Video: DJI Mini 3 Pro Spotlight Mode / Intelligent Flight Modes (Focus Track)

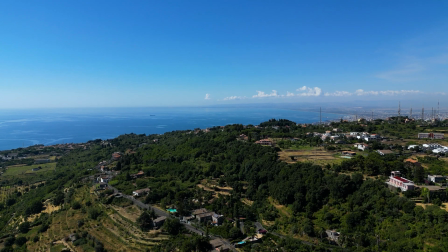(0:00)
One of the most important new functionalities of the Mini 3 compared to the Mini 2 is the
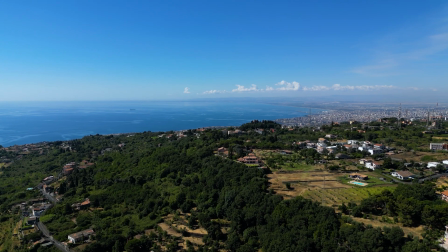(0:05)
possibility to use the three intelligent flight modes grouped under the name Focus Track.
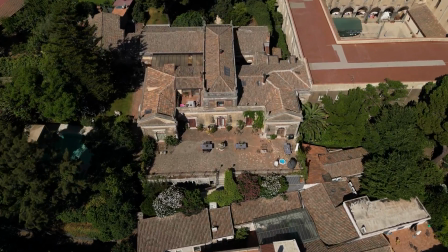(0:12)
I use them all the time as they enable very complex moves without mistakes.
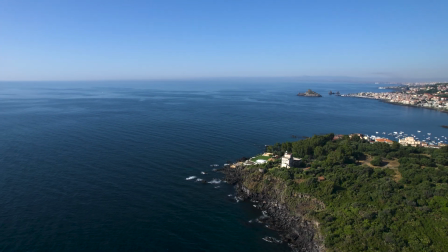(0:19)
Out of the three modes, the one I prefer is Spotlight. In this video I will show you why.
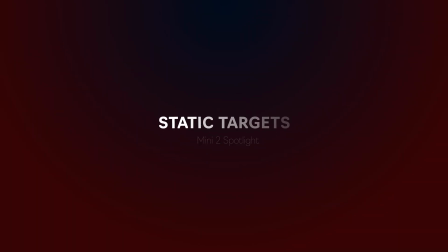There are two completely different ways of using spotlights, with static target and for tracking moving subjects.
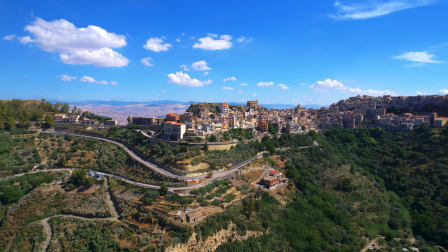(0:39)
Let's start with the one I use the most.
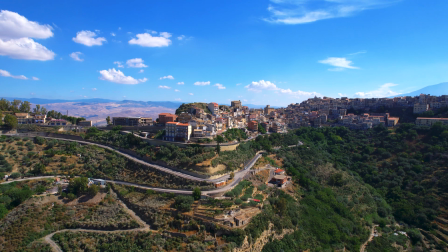(0:41)
If we select a static landmark, the camera will maintain the target in the same position on the frame, regardless of the movement of the drone.
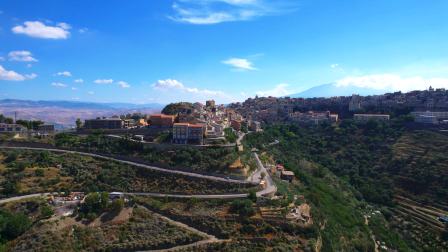(0:50)
In other words, using this method, the camera is not connected to the flight direction anymore.
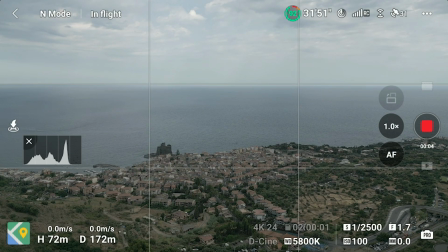(0:55)
After drawing a box about the target, a small window appears with the three focus track modes. The default mode is Spotlight, so we are immediately ready to go.
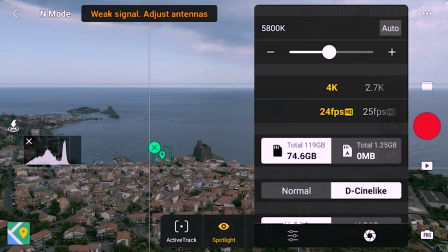(1:06)
Spotlight can be used with both color modes of the mini tree, Normal and Disney alike.
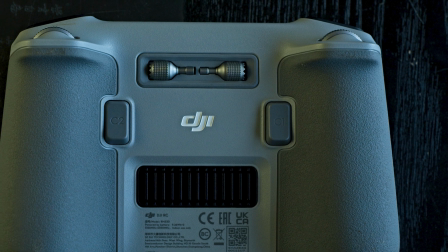(1:12)
Excellent! It is also possible to use the wheel of the remote controller to apply a smooth zoom
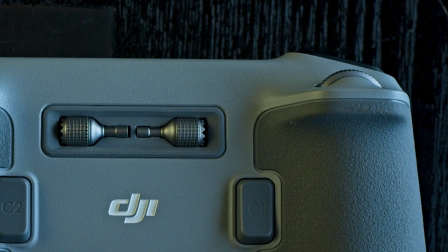(1:18)
up to 200% while using SpotLine for very interesting effects,
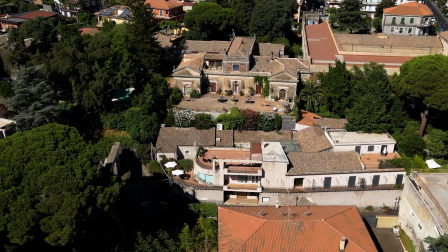(1:24)
but being a digital zoom, there is a loss of resolution, so it is interesting only when the project will be encoded in 1080p.
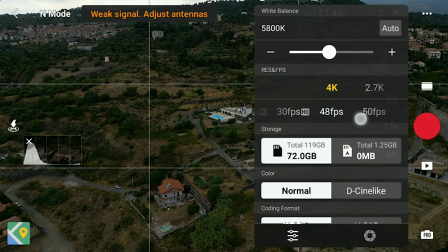(1:33)
Sadly, FocusTrack is only available at frame rates up to 30 frames per second,
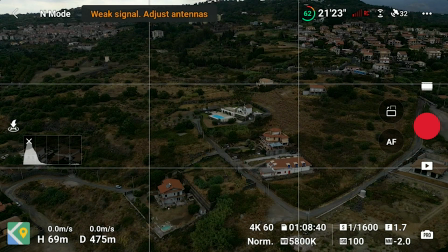(1:38)
it would have been nice to be able to use it at 60 to apply some slow motion.
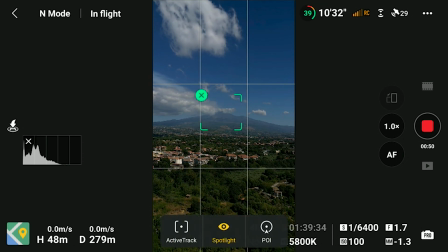(1:44)
It is possible to set targets very far away, in this case the tip of Mount Etna, which is about 30 km away. Drone technology has been moving at an incredible pace in the last couple of years. I still remember when with previous models, to select a target we had to fly on top of it, point the camera down, click on a button, then come back and shoot the footage. Ancient history!
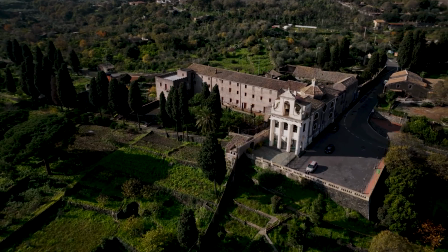(2:16)
A classic way to use Spotlight is to fly diagonally to the target to reveal the background with some parallax effect,
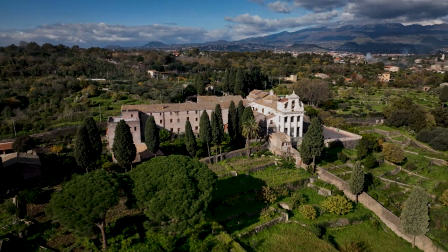(2:25)
in this case revealing Mount Aetna behind the monastery on the foreground.
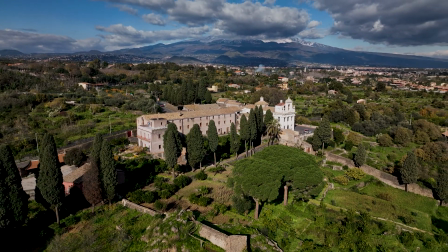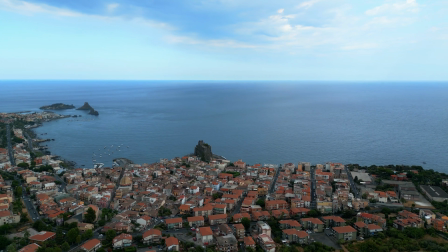(2:35)
Here I'm using it to show the width of this lovely bay in Sicily,
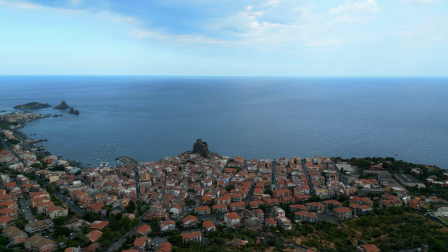(2:39)
with the camera locked on the normal castle, while the drone performs all sorts of moves.
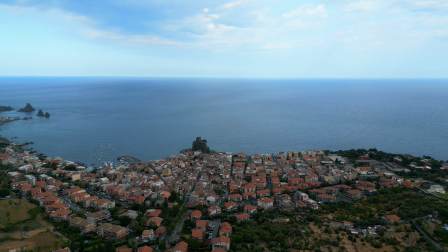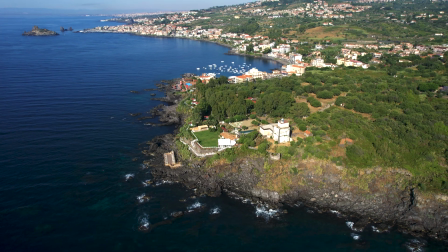(2:51)
Another bay nearby, this time with the camera locked on a tiny lighthouse, revealing Mount Etna in the background.
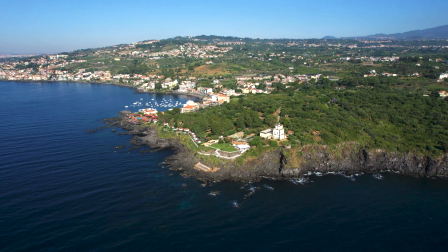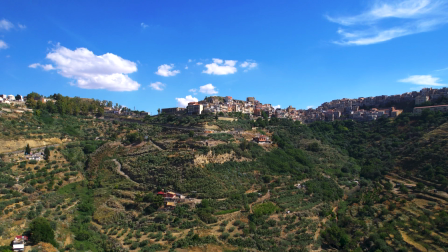(3:05)
In this case I'm raising in altitude while moving towards this village perched on the hills.
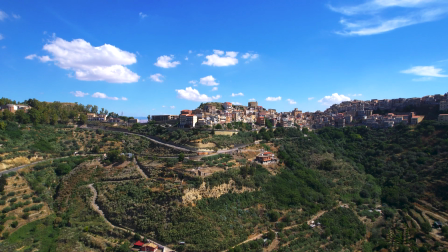(3:12)
Spotlight maintains the camera on the target, despite the change in elevation.
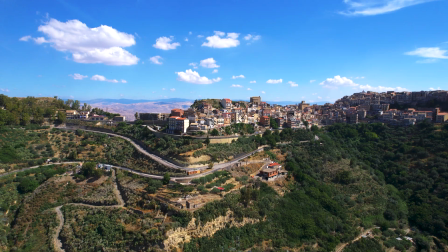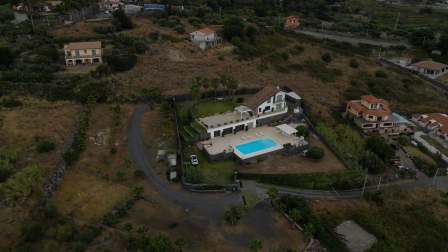(3:23)
Spotlight is also extremely useful in real estate videography, to show the surrounding of property in a cinematic way.
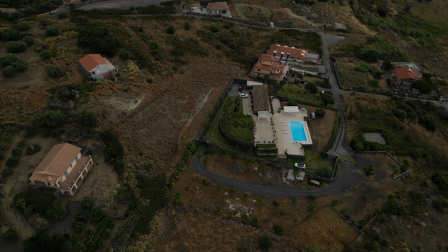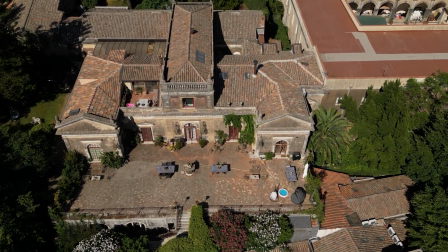(3:39)
A classic move very hard to perform manually is the famous crane shot.
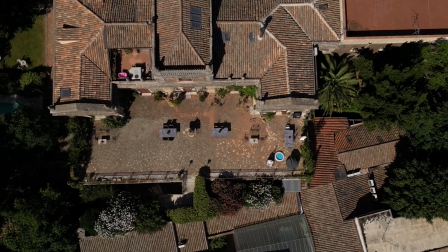(3:45)
The aircraft starts at a low altitude with the target locked in the middle of the frame.
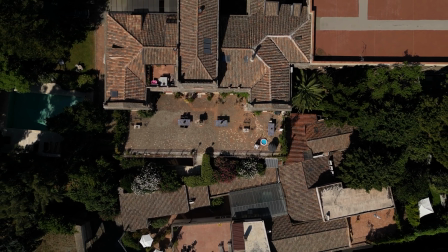(3:50)
Then we raise in elevation moving closer to the target and finally on top of it for a bird's eye view.
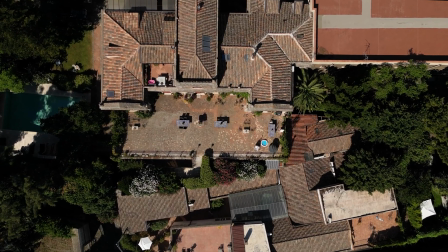(3:59)
It is obviously possible to do the exact opposite for a reverse crane, revealing the background.